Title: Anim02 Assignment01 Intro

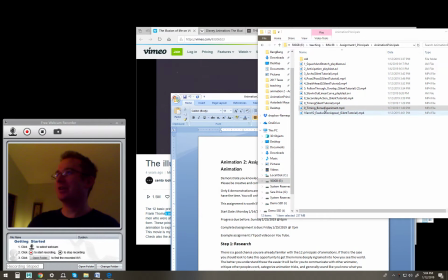12:17 Oh, this was like the first half of me. Yeah, so that video starts with what I did first to show timing, and then I went and made
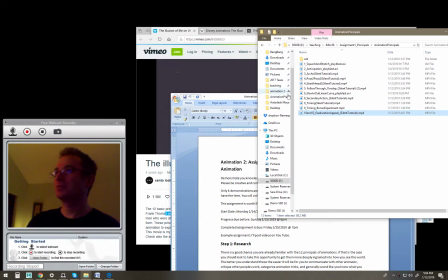hold on, one sec, I got this. Oh, I just named some of my videos wrong.
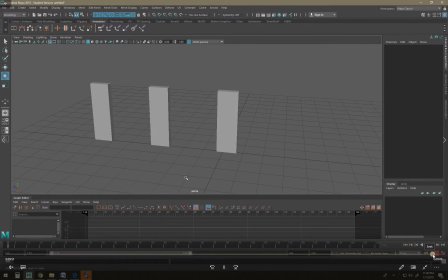12:45 And then I went and was like, I'm gonna make this cooler. So at the end of this, I added some bounce to the cubes, for some like extra fun. Where the one on the one on the right, because it's bouncing a bunch, feels like rubbery,
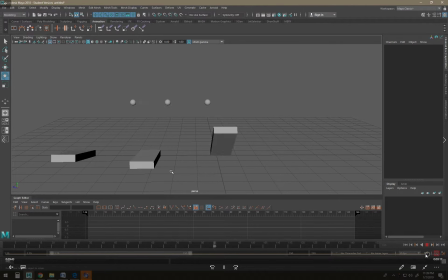13:02 and then the middle one feels probably more of a realistic, like whatever thing would fall over it would bounce, and then the big one doesn't bounce at all, like it's a super heavy object.
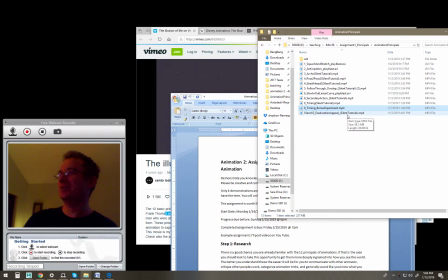13:13 So that was a fun little like physics animation principles experiment I did.
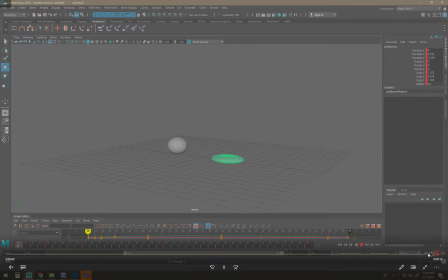13:23 And then this one was I was originally wanting to show exaggeration,
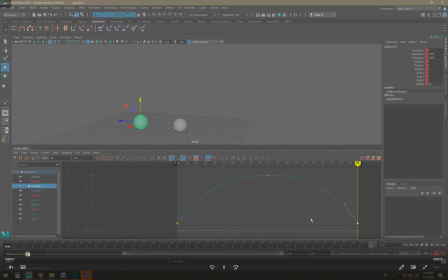13:29 so I originally animated both spheres kind of bouncing. Here go. Oh, thank you, Sally.
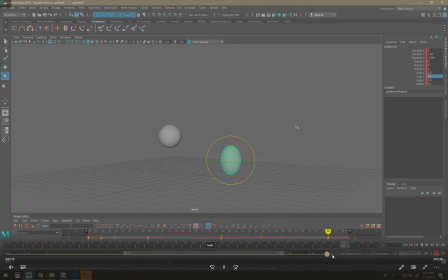13:40 Then I wanted to exaggerate one sphere and show like the contrast between a realistic sphere and a
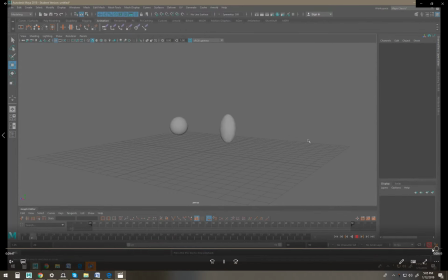13:56 exaggerated sphere. So on the exaggerated one, I'm pushing the scale around, and you'd see that more in like 2D animation more often. You usually don't see that in the real world too often. That's this very specific type of ball that'll bounce that way.
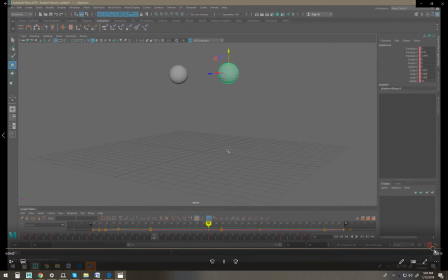14:13 Also wanted to point out on the realistic sphere, I did put a little bit of squash on there that it's only on for one frame,
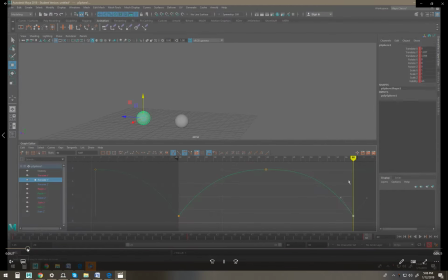14:20 so you don't really see it, but it helps the ball weight feel a lot stronger. So you'll see me put it in the video pretty let's see if I can find a shot of it.
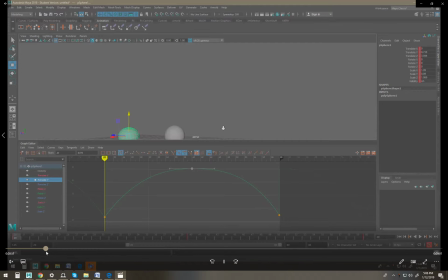14:34 Here we go. That's me adding just a small amount of squash to the ball. That way it feels like it's end stretch. That way it feels kind of cool and bouncy.
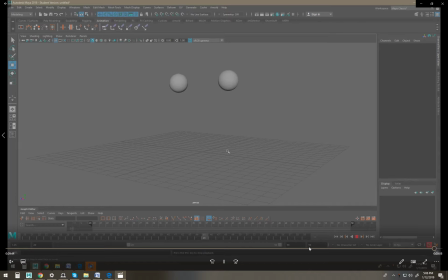14:47 So I listed this one as appeal as well, because I think okay, Sally, almost done with the video. Because the Stretchy ball, I think, has a lot more appeal.
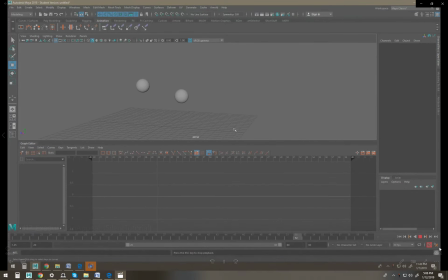15:01 It looks a lot cooler, looks funner. I could watch it more often and be more entertained.
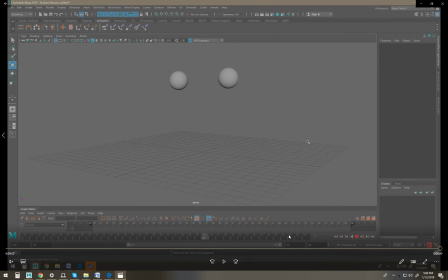15:06 So that's just something to consider when you're animating.
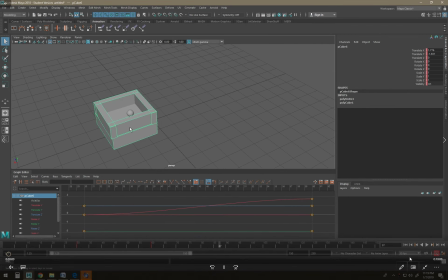15:13 Yeah, I think that's all my examples. Okay, that's sort of it.
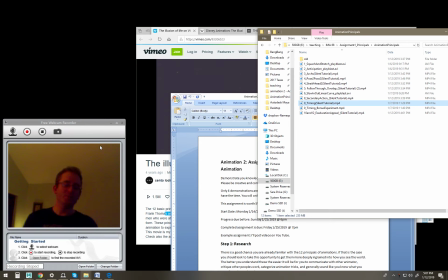15:19 So you guys got to come up with 6 of them. You can be as complicated or as simple as you want. You got to pace yourself. You got to get back into Maya. You got to upload stuff to Canvas. And let me know if you have any questions. I know this stuff can get kind of complicated.
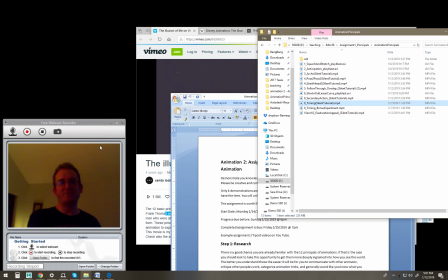15:35 Sometimes Maya can get real frustrating. That's why I'm saying for this assignment, just stick with as simple rigs as possible. Daddy. Hold on, Sally. Almost done. Yeah, so good luck with everything.
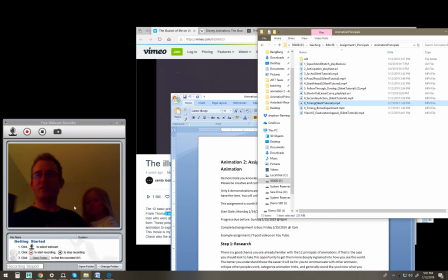15:48 Send me an email or message me. My Skype contact and my email will be up on Canvas. Alright, take it easy.